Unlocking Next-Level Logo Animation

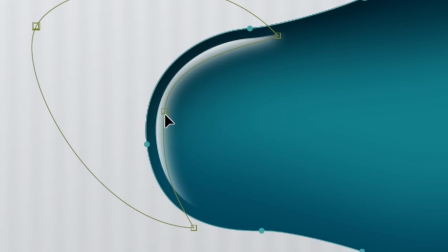[0:00]
I'm going to animate the iconic Apple logo in 3 distinct styles using my favourite motion design tricks and a couple of techniques I have never tried before.
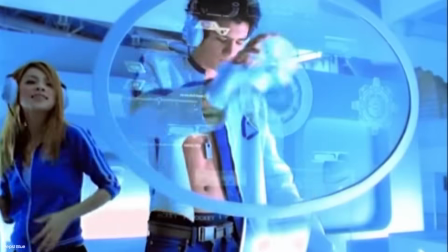[0:10]
The year was the late 90s.
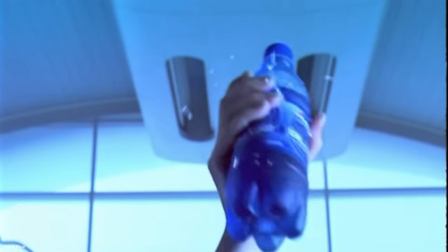[0:12]
The design was slick and weird and alien, because what lay just across the horizon was a silver trousered future so close we could taste it on our frosted tips.
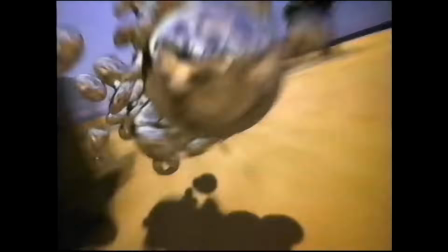[0:22]
An element I love from this era is the inexplicable floating liquid. Nothing more futuristic than that.
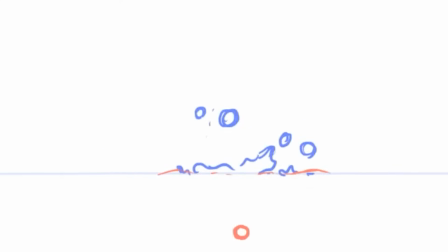[0:28]
I find the best way to animate organic motion like this in 2D is frame by frame. And what better way to test out Procreate Dreams?
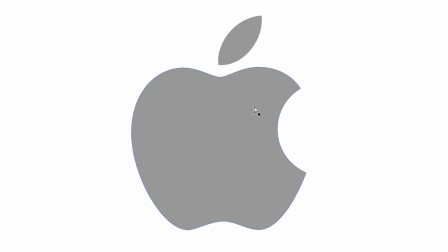[0:35]
Now, one problem to address is that the logo is mostly round and blobby, but it's got these points. And unless we round them off completely, it's not going to look like a bubbly Y2K blob.
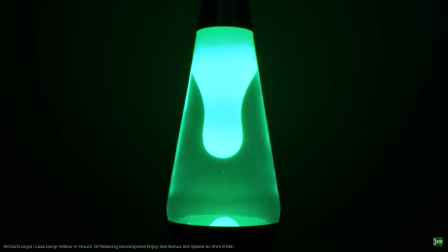[0:45]
But I have an idea. When bits of liquid separate, they sort of tear away from each other, stretching out and then bounce back into shape, squashing and stretching.
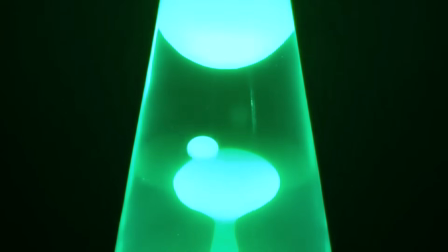[0:53]
And as they rip apart, the force pushes the liquid away from the tear and we get this arc shape. So I thought I could use that big tearing motion to snap the bite mark into the shape of the logo.
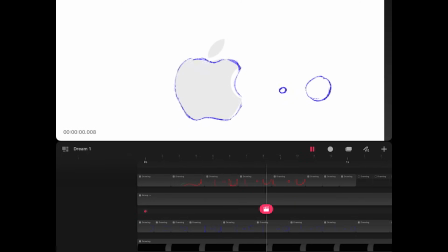[1:03]
I animated that motion about 3 times to get it right, animating on 4s, 6 frames per second to make sure the timing in the motion felt fluid before getting too lost in the detail.
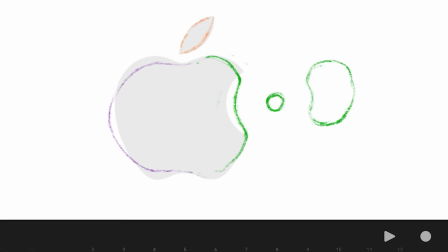[1:13]
Then I headed into After Effects to clean up that animation.
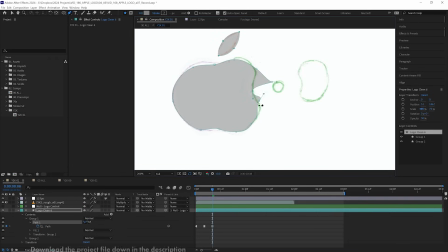[1:17]
I traced over all of those frames on a single shape layer, keyframing the path every 4 frames to match.
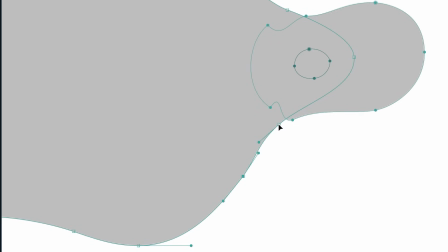[1:23]
Then I went in between each of those and added an extra frame to make it smoother, making sure each Bezier handle was angled to create a smooth curve and it felt fluid.
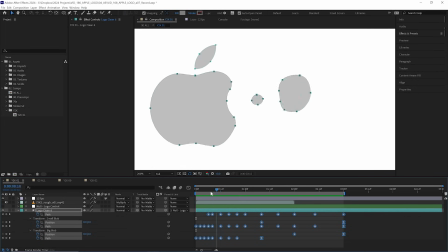[1:32]
I used 3 total shapes in that one shape layer because it ends in 3 separate blobs, and them being on the one layer means that we can apply gradients more conveniently.
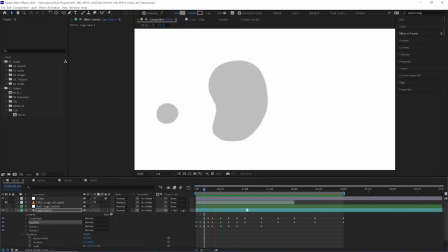[1:40]
I added some extra bouncy squash and stretches to the blobs and had them slow down as they float away.
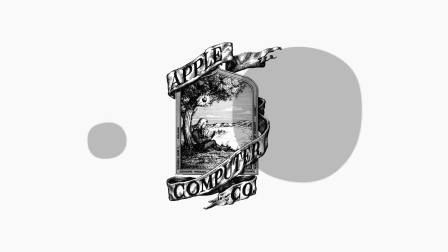[1:46]
Now, I'm not sure if Newton and his frankly oppressive laws of motion would agree with that choice,
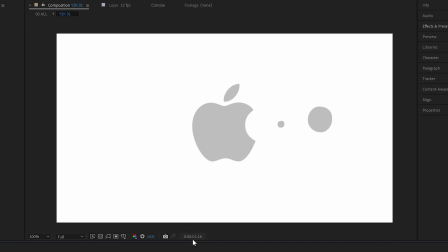[1:51]
but I didn't want the eyes to be drawn away from the logo at this blob, making it all about them as they jiggle distractingly towards the edge of frame.
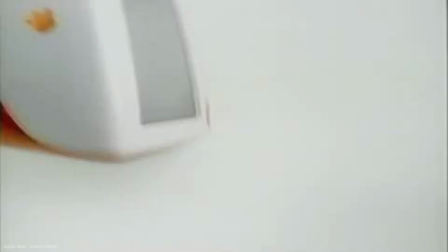[1:58]
Now for the color. IMAX came in a great set of colors in 1998, and on this one ad I saw while researching,
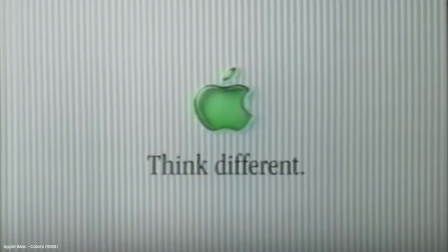[2:04]
it flashed through all of the colors and had this light shining through the translucent logo and spilling onto the background,
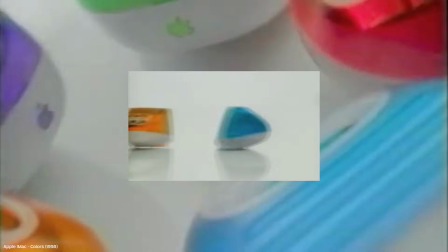[2:10]
which I absolutely love. So this was the palette I was inspired by. Suitably Y2K, but achievable with 2D and After Effects.
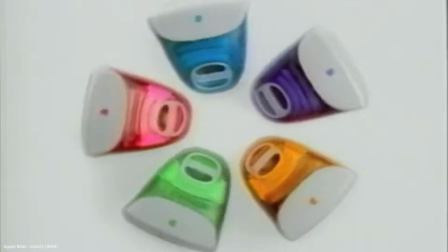[2:18]
It was in terrible resolution though, so I felt it was my duty to recreate that effect as a matter of art restoration.
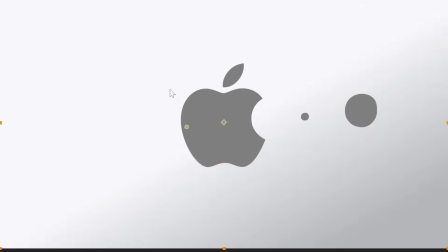[2:24]
For the background, I made pale grey stripes a bit subtler than those in the ad,
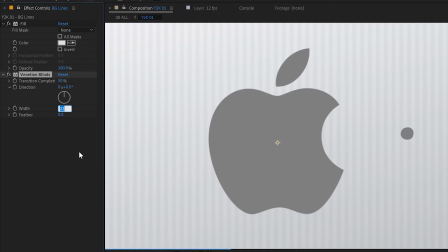[2:28]
with a gradient ramp and a darker layer with the Venetian blinds effect and a little bit of blur.
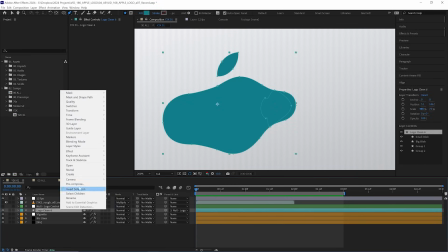[2:34]
Then I coloured the logo shape layer a teal colour and added the layer style in a glow, so that all of the edges had a nice gradient.
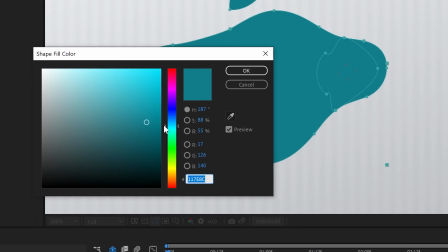[2:40]
Then I duplicated that layer for some darker shading on the bottom.
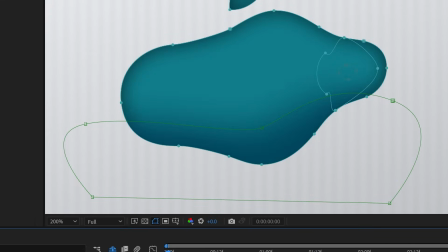[2:44]
I changed its colour, added a mask, feathered it for a nice gradient, and keyframed the very first few frames so they matched the changing shape of the blob at the start.
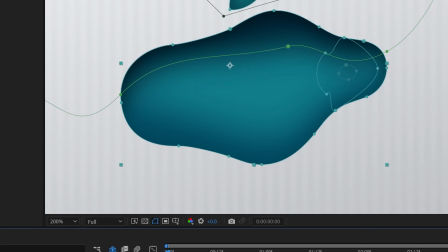[2:52]
Then I did the same on another duplicate for the top of this blob, this time even darker.
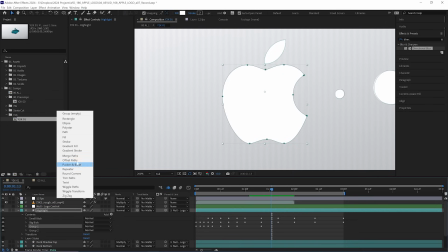[2:57]
On another duplicate of the blob, this time coloured white, I added an offset path to each shape so it was pushed in from the edges equally on all sides.
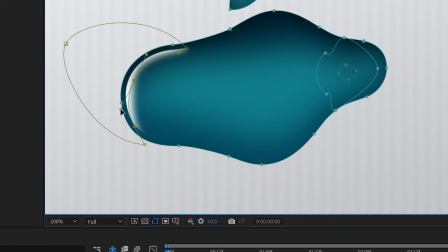[3:05]
Then again added a feathered mask and keyframed that to hug the edge of the top left throughout the animation.
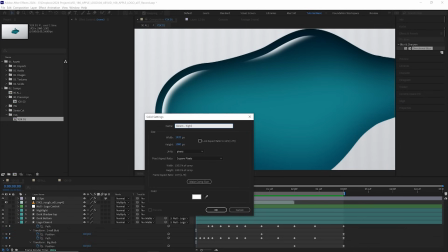[3:10]
Same for the other large blob. For an extra highlight, I created a white solid with a circular mask, again feathered to get a gradient,
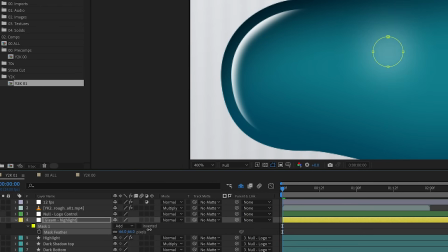[3:16]
but for a softer gradient that got more intense towards the centre, I duplicated the mask a few times,
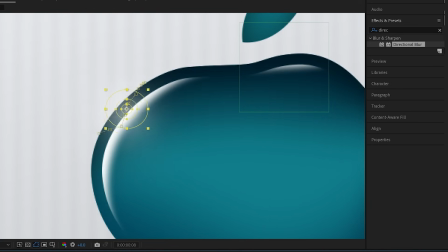[3:21]
shrinking it and decreasing the feather amount, and keyframed its position to match the shine, repeating that for the bubbles too.
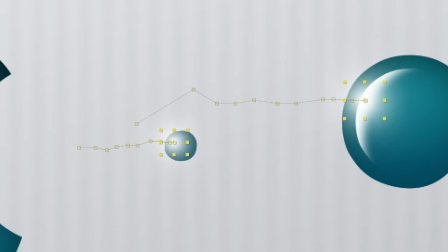[3:27]
For that reflection of light spilling onto the background, I first just duplicated the logo again,
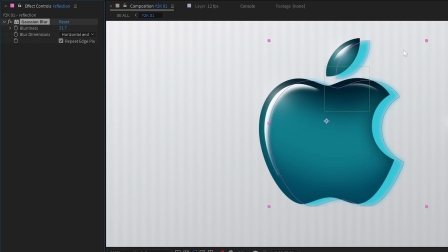[3:32]
placed it underneath everything and set it to a lighter colour, and offset its position so it behaved kind of like a drop shadow.
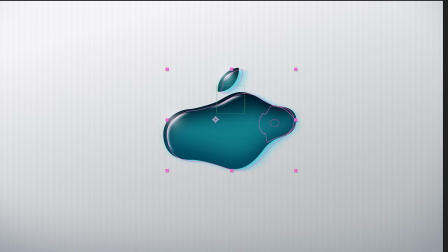[3:39]
But it wasn't quite working how I'd like. Now, light was passing through our blob, but obviously not all of it, so it did need a bit of an actual shadow.
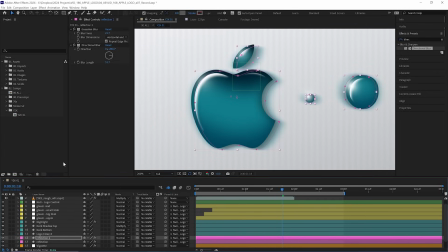[3:47]
So I duplicated that layer again and made a slightly darker grey drop shadow, and added a light blue shadow on top, and that felt much better.
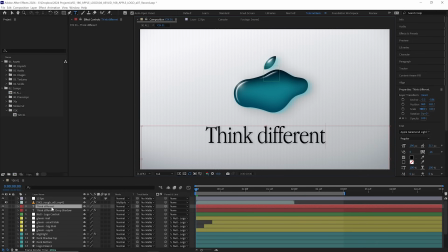[3:55]
I added Apple's Think Different tagline, which doesn't sound ominous in any way, and the style was done.
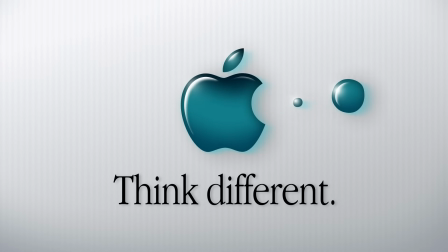[4:01]
Fluid, glossy, and still optimistic about a future filled with all of this.